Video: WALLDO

Но вы увлеклись сюжетом и опустили из виду какие-то моменты и разные технические приемы с камерой и тому подобное. Это нормально, поскольку на это способны только видеооператоры. Вы лишь должны отвлечься от сюжета и просто смотреть на разные технические приемы, чтобы затем применить их в своей работе.
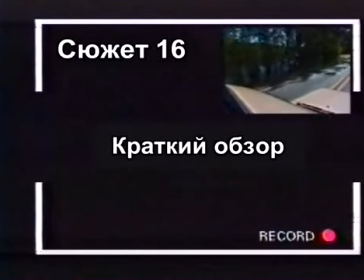1506s
Давайте теперь проведем краткий обзор съемок с разных ракурсов, которые мы рассмотрели.
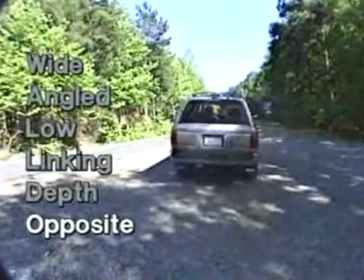1511s
У нас есть съемки автомобиля с обратной точки, съемка с отражением в лобовом стекле,
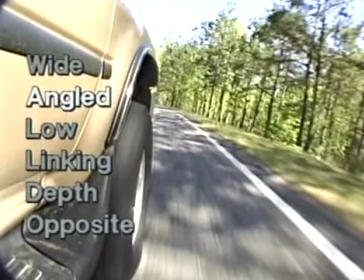1521s
обрамление кадра листьями деревьев, ракурсная съемка со стороны, которая также является нижним ракурсом,
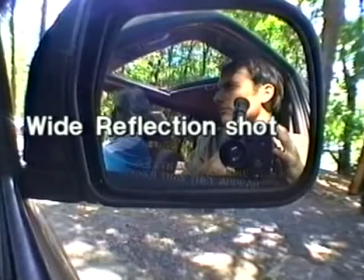1528s
съемка с использованием широкоугольного объектива и отражением в зеркале, нижний ракурс с Джо,
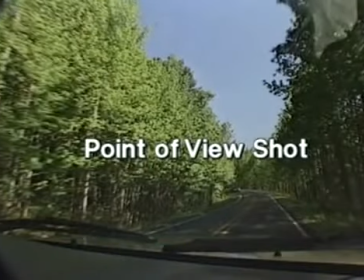1537s
субъективные съемки с автомобиля,
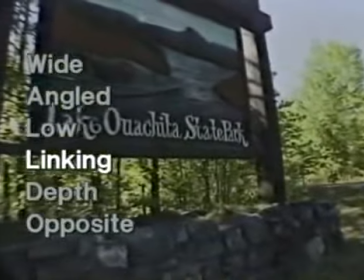1540s
панорамные съемки с проселочной дороги на вывеску, нижний ракурс из-под автомобиля,
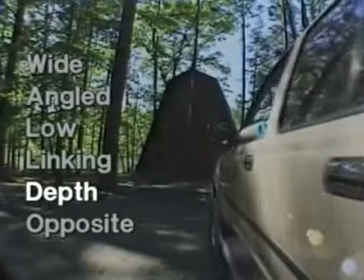1548s
съемки с верхнего ракурса из домика, боковые съемки при проезде автомобиля к домику.
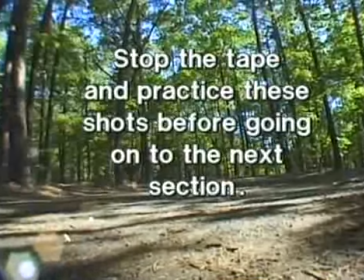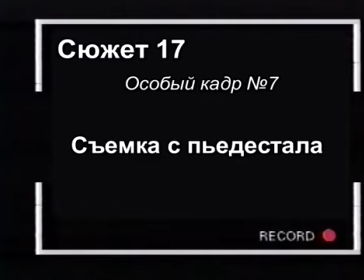1564s
Вы всегда можете применить съемки с пьедестала в своей работе с камерой.
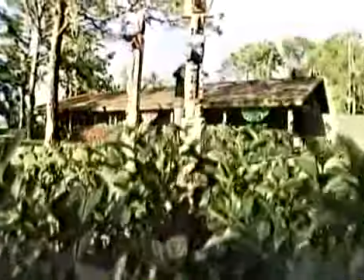1570s
Видеооператоры-профессионалы телевидения используют их все время, просто держа камеру и делая высотные панорамные съемки,
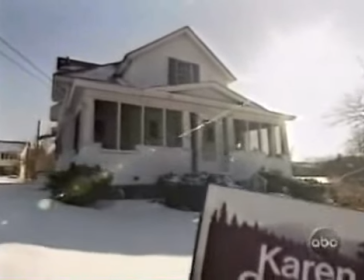1576s
либо, как в этом случае, делать съемки при нижнем ракурсе. Такие съемки также используются вместе с панорамными съемками.
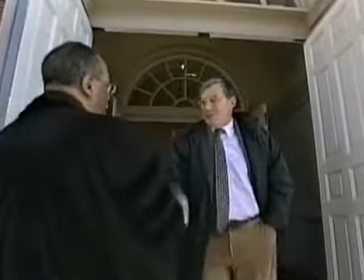1583s
Такие съемки могут использоваться все время съемок телепередач, и вы должны использовать их в своей работе.
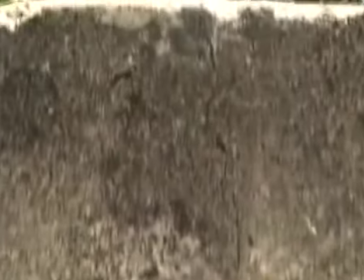1589s
Съемки с пьедестала – это фишка видеооператоров-профессионалов.
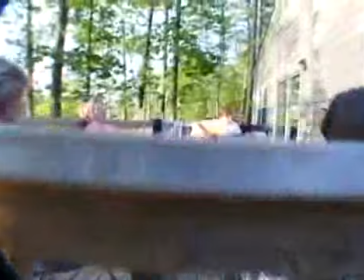1593s
Многие съемки с пьедестала производятся с положения первого, второго, третьего и четвертого, либо с положения третьего, четвертого и первого.
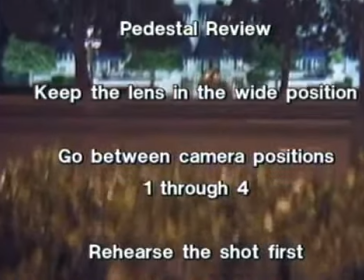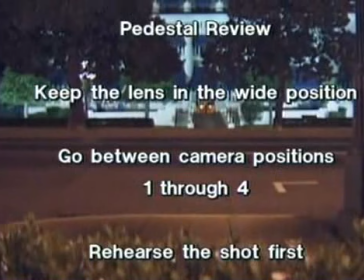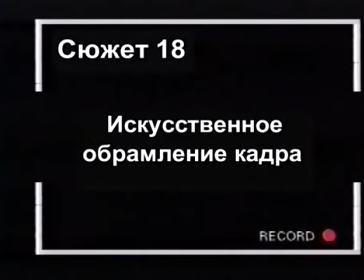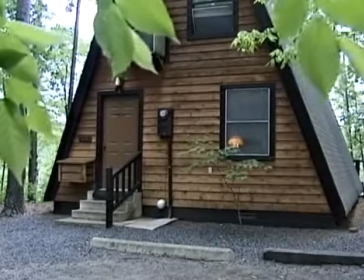1620s
Одним из секретов видеооператоров-профессионалов являются листья деревьев.
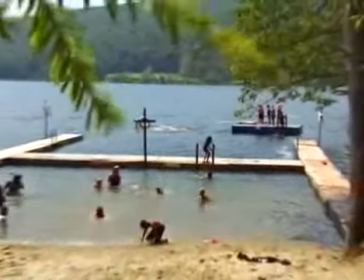1625s
Они используют листья, деревья и разные объекты на переднем плане, тем самым придавая глубину изображению.
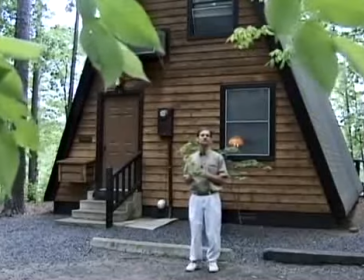1633s
Большой секрет в том, что они не всегда используют природную среду. К примеру, как это.
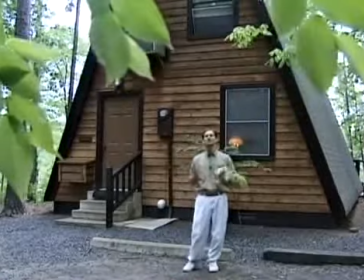1639s
Мы используем нечто подобное перед объективом камеры сейчас. Это придает нашему кадру некое обрамление.
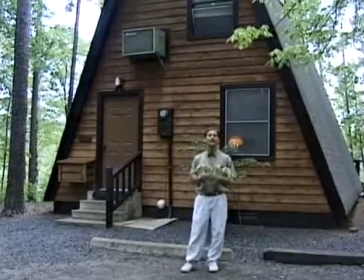1646s
Вот, например, Джо может убрать ветку с листьями из кадра или вновь ее поднести.
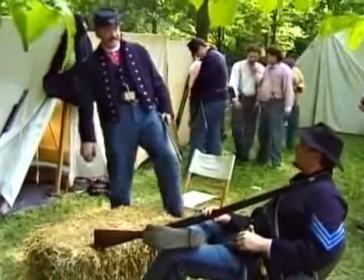1651s
Посмотрите, получается мгновенное обрамление кадра. Вы видите, что использование обрамления до и после сильно меняет изображение.
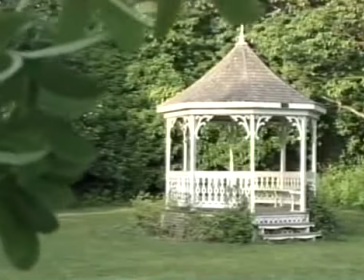1659s
Если вы находитесь в какой-то местности, где есть зелень, и хотите использовать обрамление,
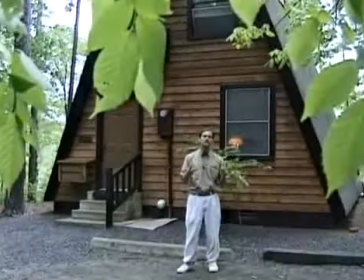1664s
то я рекомендую вам осмотреться вокруг и присмотреть нечто подходящее к этой зелени.
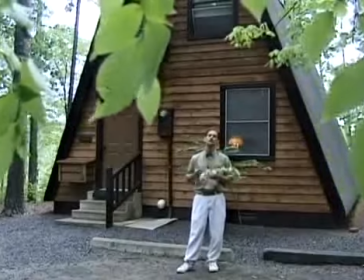1668s
Я также рекомендую пойти в магазин, где продают растения и цветы, и прикупить некоторые из них.
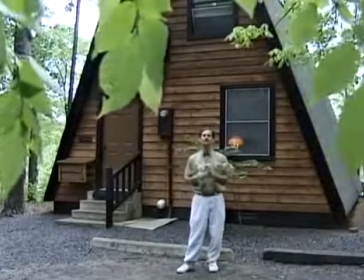1674s
И пусть они будут у вас в машине всегда. Так как при какой-то ситуации вы захотите придать обрамление изображению и добавить перспективу.
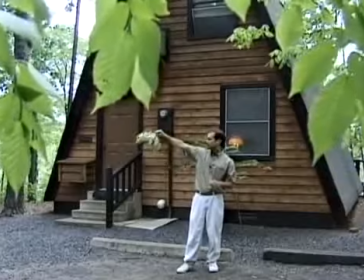1682s
Либо идите в то место, где есть много зелени. Сорвите веточку дерева и добавьте обрамление кадру.
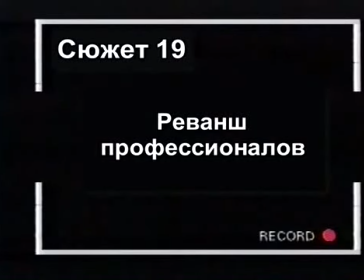Интересная вещь произошла в середине 90-х. Независимый, простой видеооператор, у которого не было большого бюджета, в итоге смог обучиться приемам, которые повысили его бюджет. Он использовал такие вещи, как видеотостер, микшеры AVE-5, MX-50, MX-1. Когда у него появились эти микшеры наряду с техникой для спецэффектов, то это позволило этому простому парню делать то, что делал видеооператор-профессионал. У профессионала было преимущество перед простым видеооператором какое-то время.